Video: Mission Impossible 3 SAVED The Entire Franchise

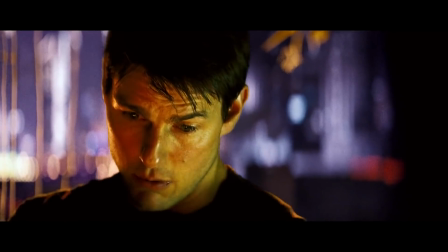Say 12.
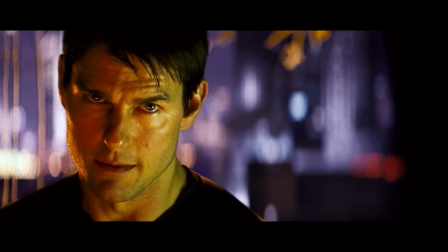And we have two hours before they kill my wife. Are you in or not?
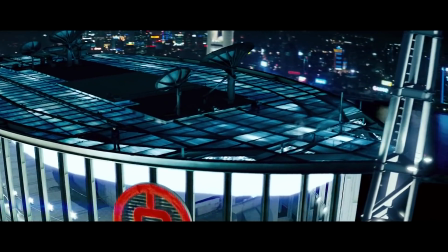Here's what we know about what you're seeing on screen. We know that Tom Cruise is going to jump off of the top of this skyscraper.
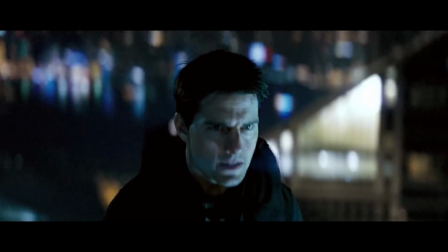What we don't know is that he's going to sprint off the roof into the
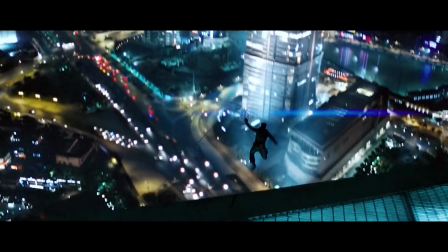sparkling Shanghai skyline with the camera following him in a dizzying crane shot that, well,
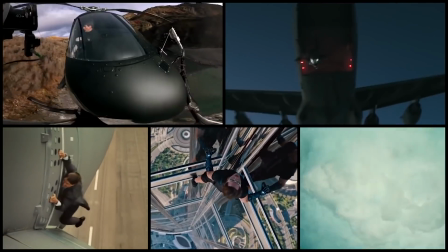is pretty much unmatched. This is exactly the sort of spectacle we've come to expect from a Mission Impossible movie.
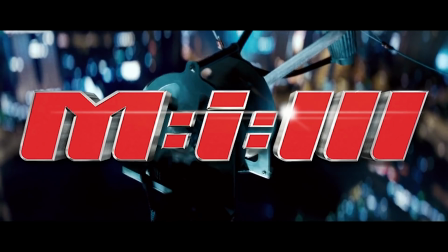But this isn't why Mission Impossible 3, that thing on your screen, is possibly the movie that saved the franchise.
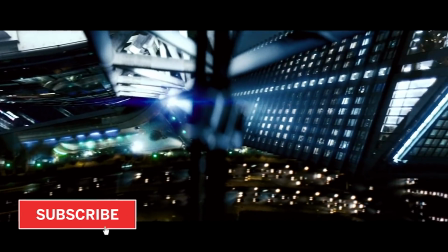It made it iconic today.
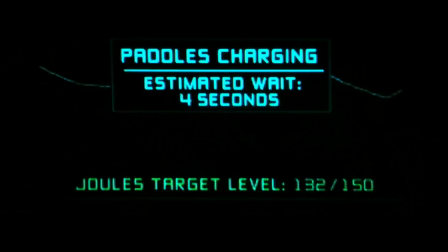In fact, Mission Impossible 3 may be the least memorable of all of the movies in the series, but also the most important, two things that are not necessarily mutually exclusive.
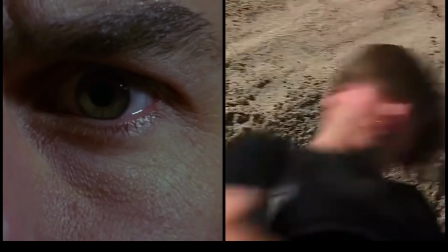This is the movie that switched directions from two director-driven Mission Impossible movies, and for good reason.
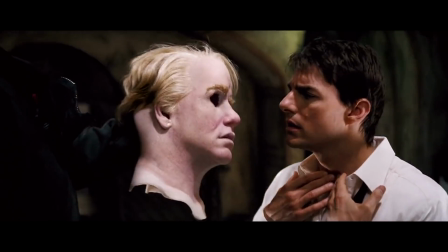Without 3, the entire franchise would be nothing near the hugely successful series it is today. And it was saved in the very first scene of the movie.
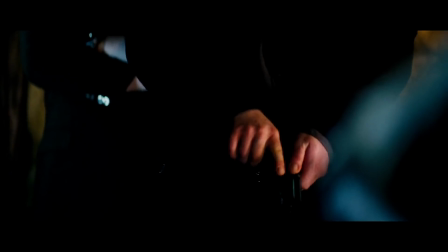So it starts with Tom Cruise, Ethan Hunt, tied to a chair, while Philip Seymour Hoffman's Owen Davian threatens to shoot Ethan's wife.
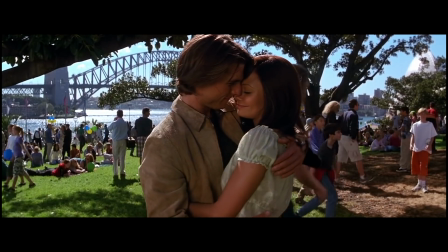We didn't even know Ethan had a wife. The last time we saw him, he was headed off on a romantic vacation, well, right about here.
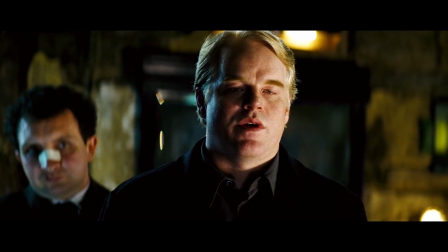Anyway, our villain here wants Ethan to give him something called the rabbit's foot.
Where's the rabbit's foot? Wait, what are you saying?
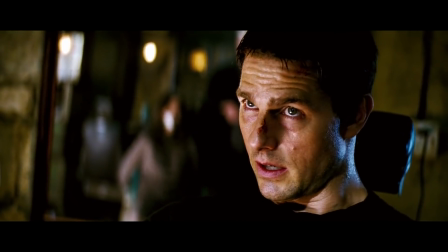That wasn't it?
It starts counting to 10. We see Ethan go through a range of emotions, from bargaining to threatening to finally pleading.
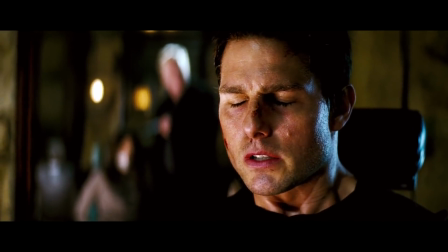Please, don't do this. Just let it go.
We've never seen Ethan like this before.
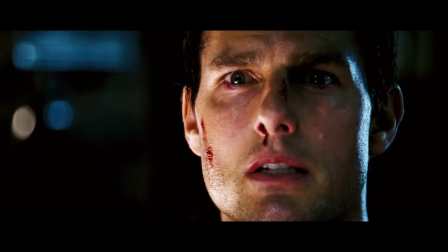Never desperate, never helpless, and certainly never with the life of someone he loves hanging in the balance.
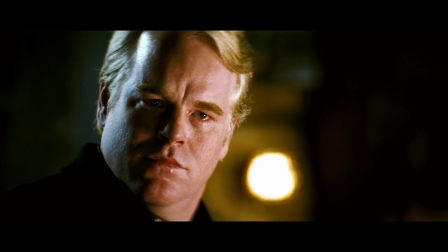We're finally getting to see Tom Cruise use, well, some of his acting chops.
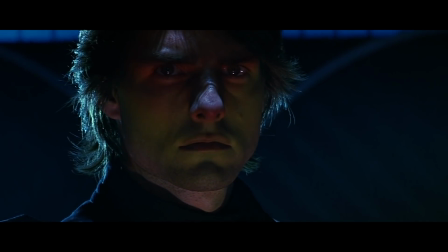He's no longer the silent, super cool Neo-S superhero of MI2. Instead of always running, he now gets to emote.
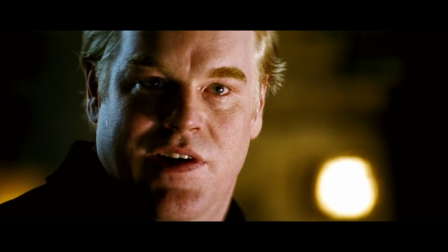At the end of this unforgettable opening, our villain pulls the trigger, killing Ethan's wife, Julia.
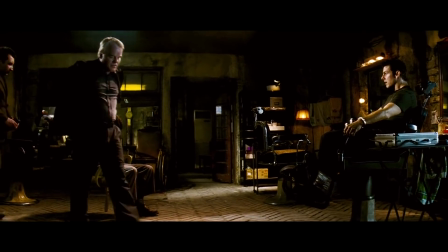Ethan loses. Talk about a great way to hook you into a film, and a perfect microcosm of what's so essential about its effect on the rest of the series.
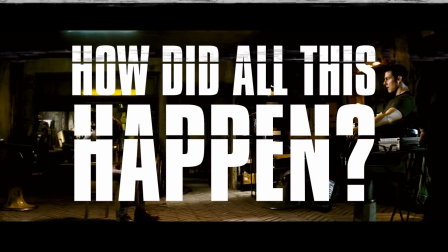So how did all this happen? For that, we need to go back to the beginning.
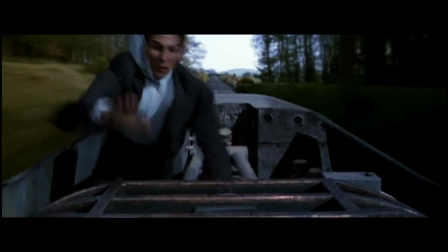The first MI movie was directed by Brian De Palma, who got to stretch his flair for dynamic camera work and split screen editing throughout the runtime of this film.
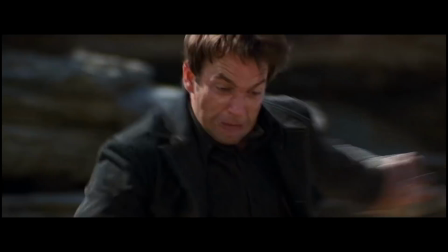MI2 was made by John Woo, who never fails to put in fantastical fight scenes and some slow motion doves.
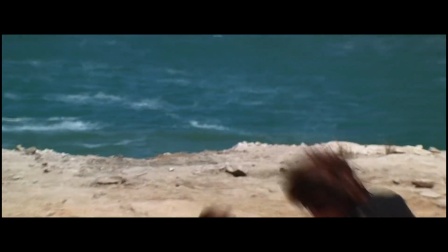Between the jousting motorcycles and operatic tone, MI2 is a blast, but at times feels was closer to a more eccentric Bond film.
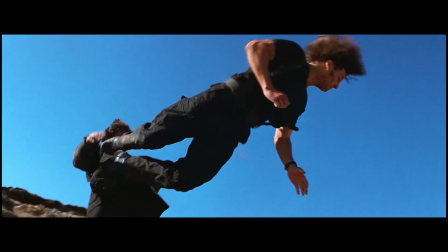But despite the idiosyncrasies of the two, both films managed to be wildly successful.
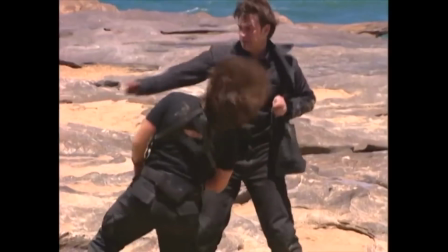After The Perfectionist, Tom Cruise as both producer and star struggled to find the right story and director for the follow-up.
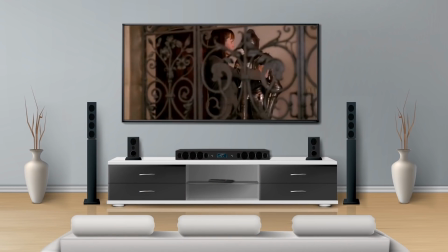This trilogy seemed impossible until Cruise settled in for some TV time and discovered Alias, JJ Abrams' hit show filled with spy hijinks and hugely emotional character moments.
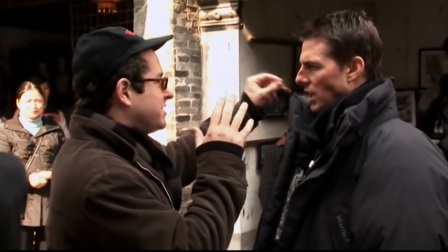Inspired, Cruise and Abrams got together to work on a more character-driven installment, A clear rebuke to the theatrical excesses of MI2.
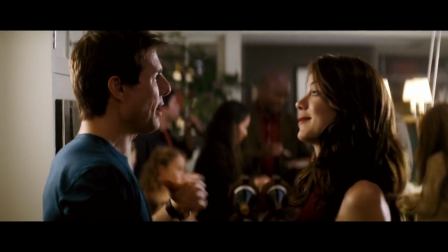Gone were the slow motion doves, and in was Ethan's personal life. He's got a fiance, a house, and even a dog.
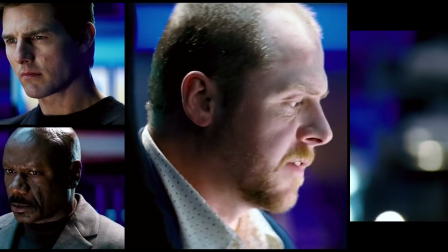It also introduced Simon Pegg's Benji to the team, making the IMF trio of Ethan, Luther, and Benji the core squad that will remain throughout the remaining installments.
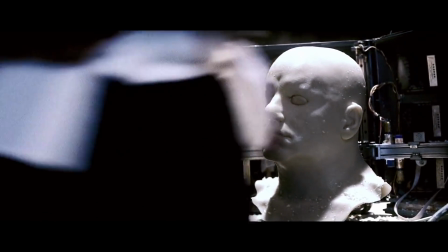So yeah, there's a lot to love in MI3, including the aforementioned Philip Seymour Hoffman as the villain.
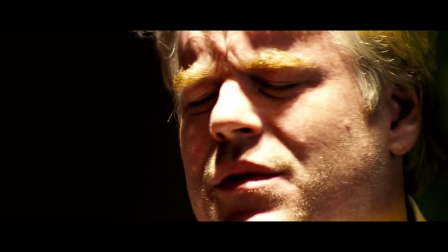Hoffman gives the character real, cool, calculated menace. He's hands down the best villain in all of the series, at least in my personal opinion.
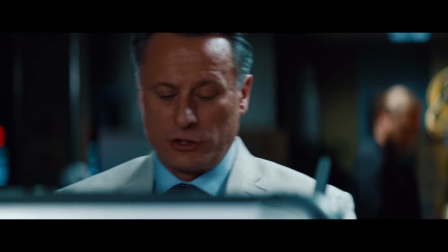Can you even remember the bad guy in Ghost Protocol? Yeah, here he is. So now we've got the team and the villain.
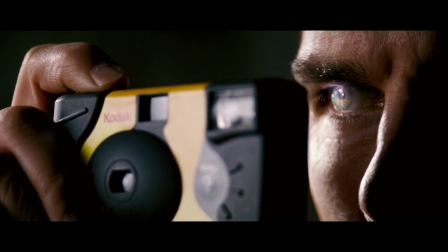And now what Abrams needed was, well, motivation, purpose.
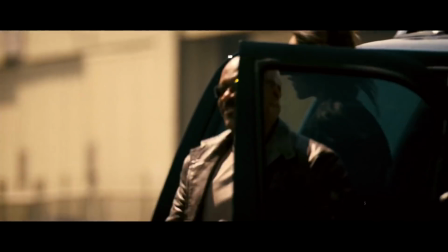And it is by making an intensely personal story, showing us a more vulnerable side of these characters, more particularly, Ethan.
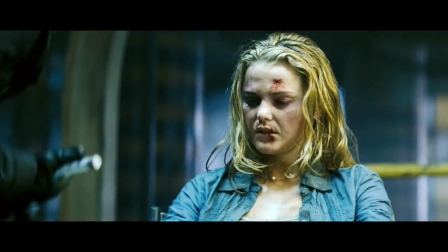Ethan's first mission in the movie is to rescue Kerry Russell's Lindsay Farris, an agent he helped train and someone he had a personal relationship with.
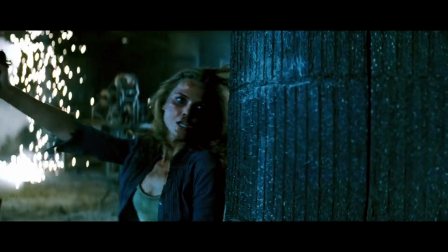Right off the bat, Mission Impossible 3 is doing something different. These missions aren't solely about saving the world for the first time.
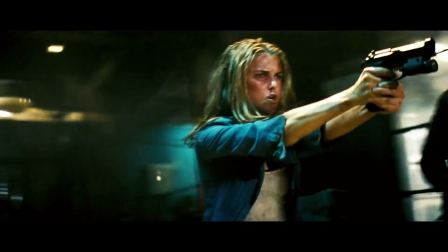They're also about Ethan helping his friends and family, people he feels a responsibility towards,
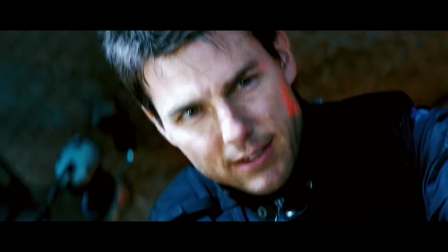which makes it all the more painful when we see Lindsay die in a particularly gruesome way when the explosive charge in her head goes off,
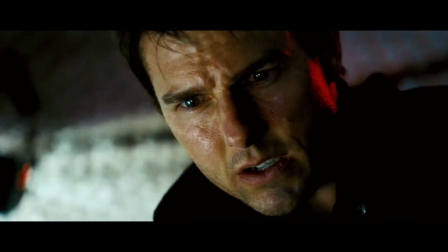despite Ethan and company frantically trying to do everything they can to save her.